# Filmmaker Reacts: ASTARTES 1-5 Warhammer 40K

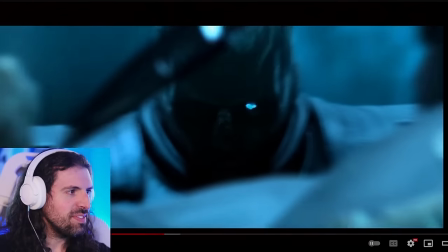(20:54)
We cut right there. we cut off the sound and these shots man, they're so interesting visually, like
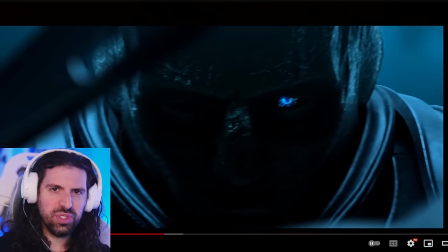(21:04)
look at this shot beautiful, sort of claustrophobic framing, and then
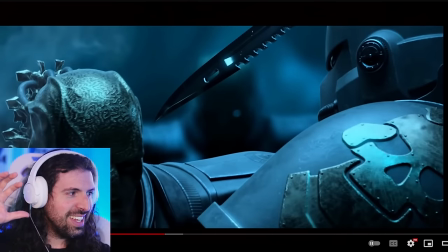(21:10)
we pull out and it's just interesting to see the different perspectives in the scene, what I like about it is they're deliberately cutting all over the place, like almost breaking the 180 rule which is the rule we use in filmmaking for
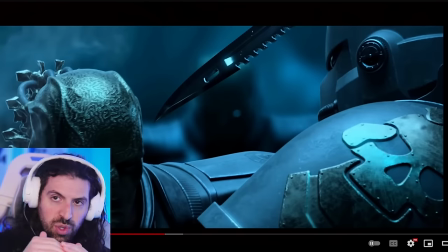(21:24)
the line of action not crossing the line of action in fight scenes you are generally allowed to cross the line of action because it's still readable with the fighting and the action you kind of have to if you want to if you want a really dynamic scene but what they're doing in this sense is they're kind of deliberately
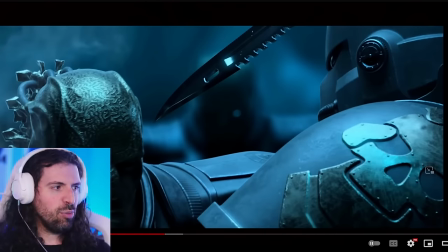(21:40)
jumping around to make it disorienting with the analogous color harmonies that I talked about these guys are very similar in color like you know besides the texture of his mask it does have that gold tint um it's kind of hard to tell them apart so it's almost like we're using the sound design and perspective to tell them apart
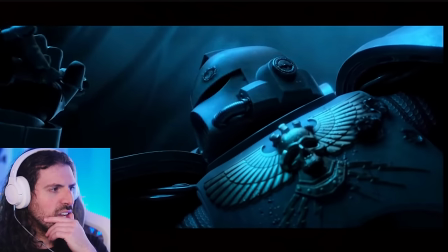(22:00)
like look at this it's
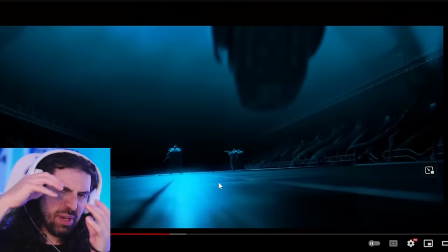(22:05)
it's there's so much going on we have a guy charging we have back to the cut of the eye cracking and stuff and
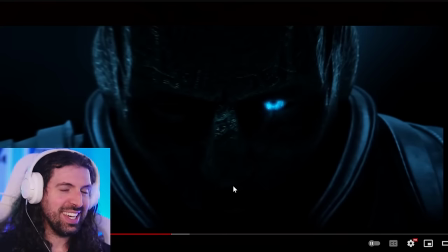(22:14)
it's like i'm holding my breath when i'm watching this i almost was because look and
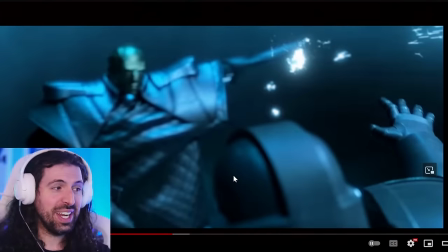(22:21)
and that's what it feels like right until that guy rescues him
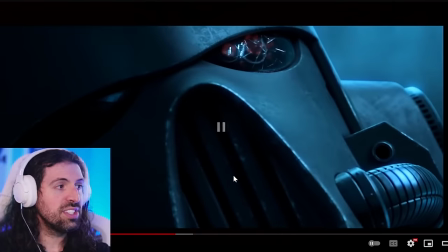(22:28)
and there it is severs the spine
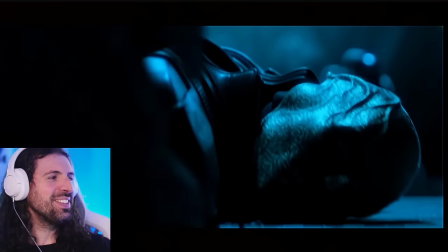(22:33)
and there's that visual promise again right and it's i i could go ahead and break down every shot
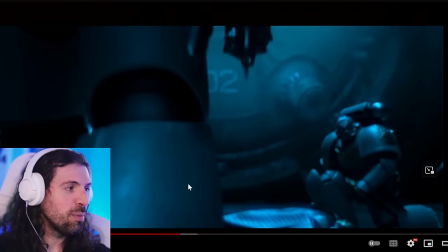(22:39)
and why i think it's well done and everything but we'd be here you know until the cows come home maybe on a live stream sometime we can we can do that again because i would
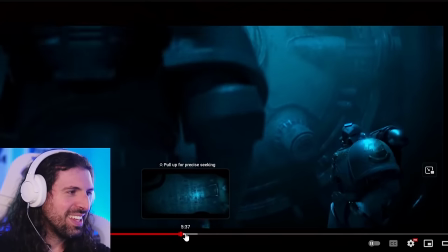(22:46)
love to this is incredible. But yeah, again, shout out to Syama.
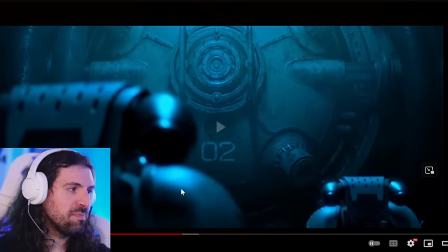(22:51)
I hope I'm saying the name right. Let me know if I'm not. Incredible work.
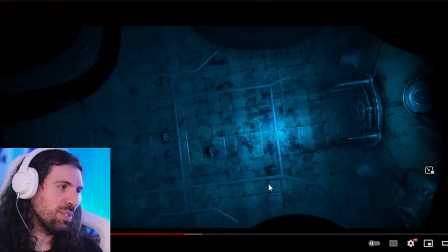(22:56)
And then interesting enough, we end on the same establishing shot that we started on, this bird's eye view of the scene, you know, framed by this.
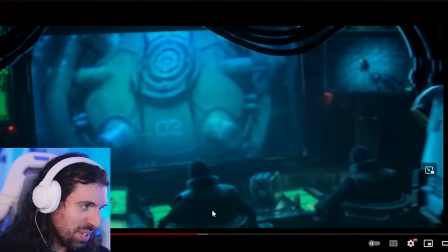(23:05)
But incredible work. So incredible.
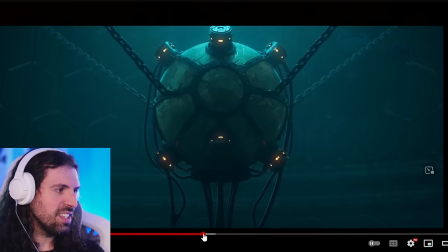(23:11)
And then we go through to this structure again. This is like
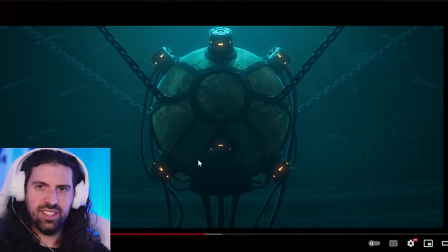(23:16)
almost had the foreshadow like what are they doing here why are we here and it's like this is it this is what we're looking for i
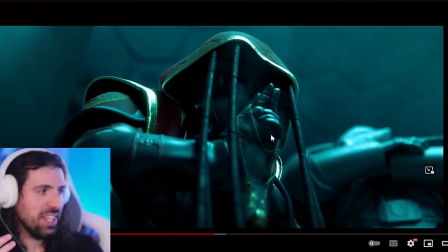(23:24)
want to talk about yeah this guy again lore masters i'm so curious but and i want to be clear when i say this when i'm like what is he doing what's his purpose you know why is he here what's the incense does he does was it planned was it not planned
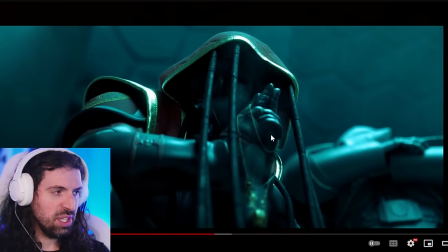(23:39)
I want to be clear that I'm not saying I should know that because the joy of the scene was actually not knowing it right I'm just curious now as like a fan of what's going on here I think why this works so well is I don't know what's going on and this would make such a good opening to
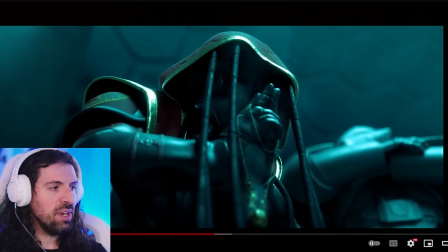(23:55)
a full film because it's like so many amazing narrative questions are being put forth like almost in a short film uh or like a short story aspect like who are these guys what are they doing uh like i said the promise of that
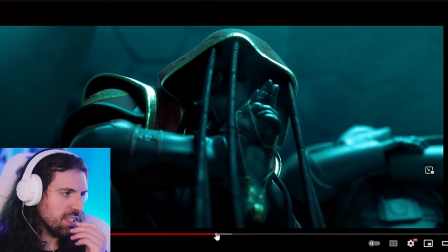(24:11)
spine thing right like that's the sort of stuff that works so well in a short piece like this um and
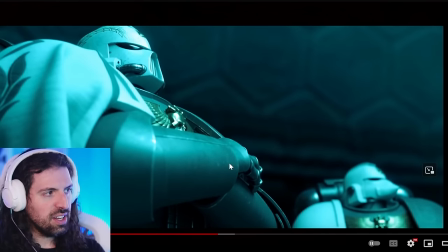(24:20)
the questions that would then be set up for the rest of the film would just be exquisitely
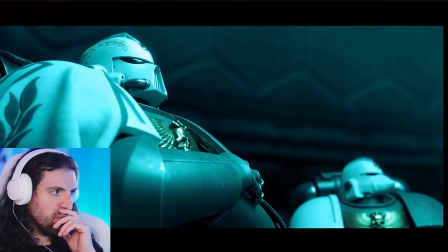(24:25)
done um but look at that again
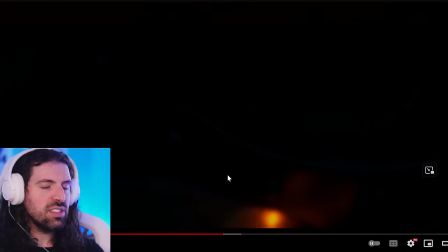(24:29)
i i really like how the director here that's the audience breathe and then there's that there's that negative space
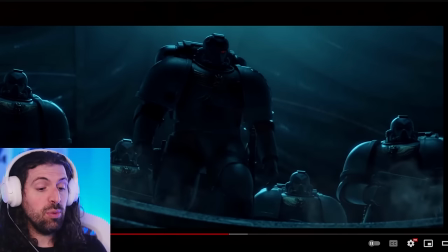(24:42)
and i love that it's it there's a lot of long shots and what i should say not a long shot as in a long lens but letting the shot breathe in the edit and there's something we call the rhythm of the edit when we edit film and uh this is so well done
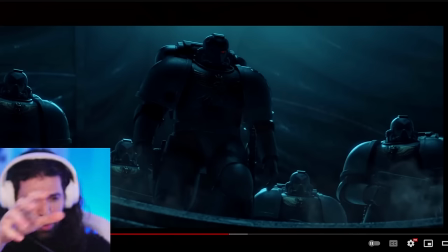(24:57)
because like i said that insane claustrophobic fight scene with the sound design the choreography back and forth cameras changing various perspectives there's a guy running in there's the three guys fighting it's
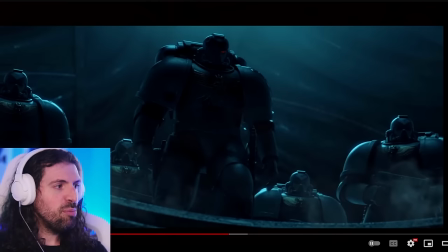(25:07)
almost dizzying and that's the idea but now we let the audience breathe and we let the audience's eyes breathe and ears
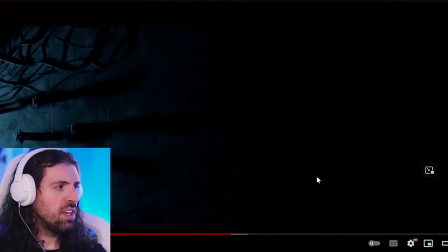(25:16)
right now we just have this it's kind of thrumming um it's not it's not too in your face we have this beautiful shot of the shadows again just just an awesome visual representation of what's going on here i mean this is we talk about the rule of thirds a lot in composition as
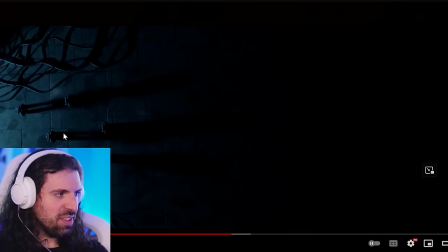(25:32)
I do in a lot of my videos I know this left third is all we have in this image literally this third and this third completely empty and for that reason it's beautiful and we have the analogous colors here so it's just blue right here we have these shadows but what's so cool
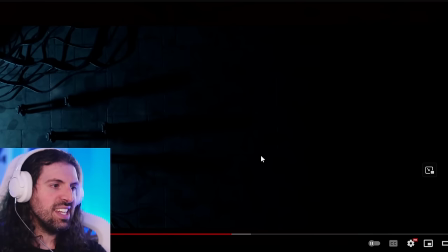(25:51)
here is the shadows extend into nothingness and it's just nothing no complete negative space into the unknown right and that's why it's so cool
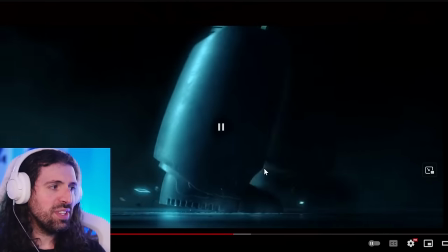(26:03)
there's a few of these images that one included in the final one where i'm
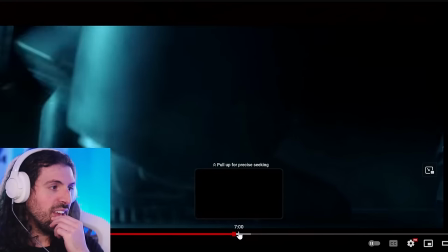(26:08)
like this could be a painting i love it it's
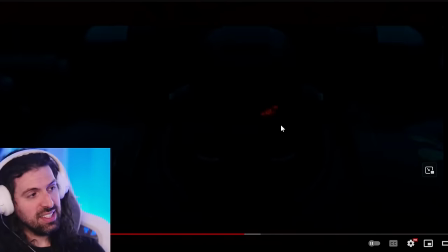(26:16)
just so cool yeah so cool and again this this is a actually a complimentary harmony because we have that red it's just piercing the image the red of his eye beautiful
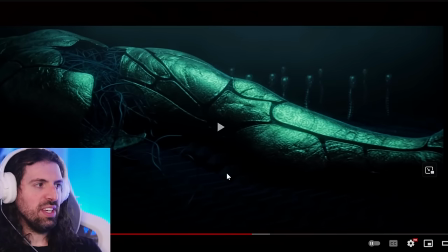(26:29)
this i also love this is just to me like lore masters tell me what the heck's going on here right but to me it's just
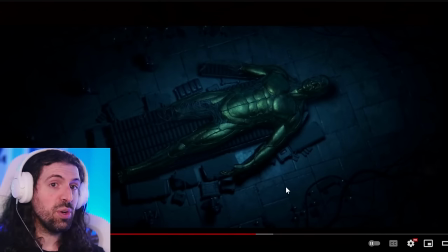(26:40)
mystery horror look at the scale of this what is going on here and the music is so unsettling right
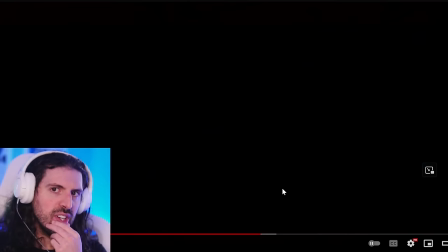(26:49)
but it's like he looks like that guy's mask okay you know i'm starting now i'm starting to put the pieces together here just
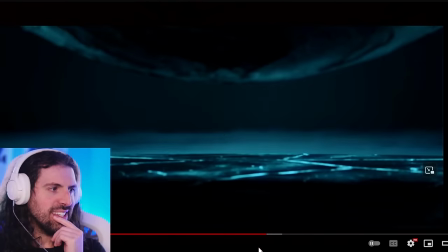(26:57)
awesome visual storytelling now this again abstract sci-fi imagery
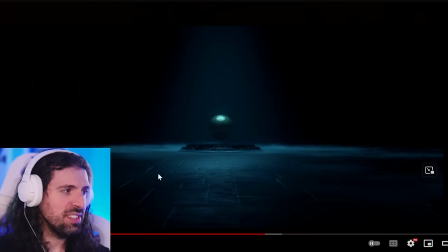(27:04)
like it's just it's just a big sphere in a space it's a beautiful image there's a spotlight on it my eyes drawn to the image beautiful leading lines to the sphere the focal point being this nice highlight on it it's a great image but because of this weird sound
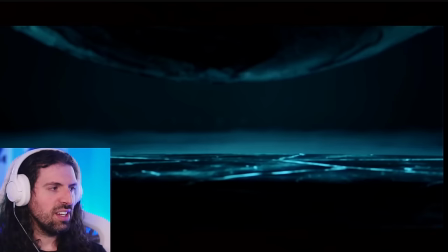(27:21)
it's unsettling right and also like how is the sphere floating
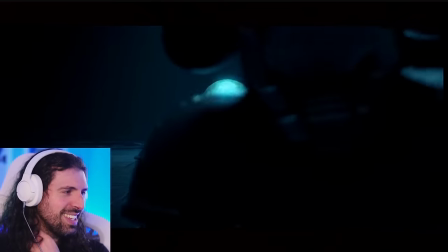(27:27)
there like what is that it's so cool and they just march on forward
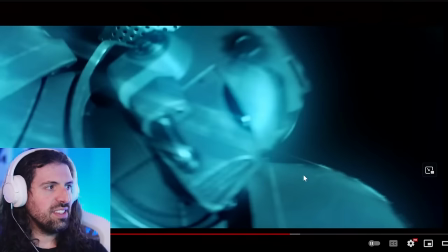(27:32)
now the next part I want to talk about is yeah this this kind of blurring effect bleeding of the lines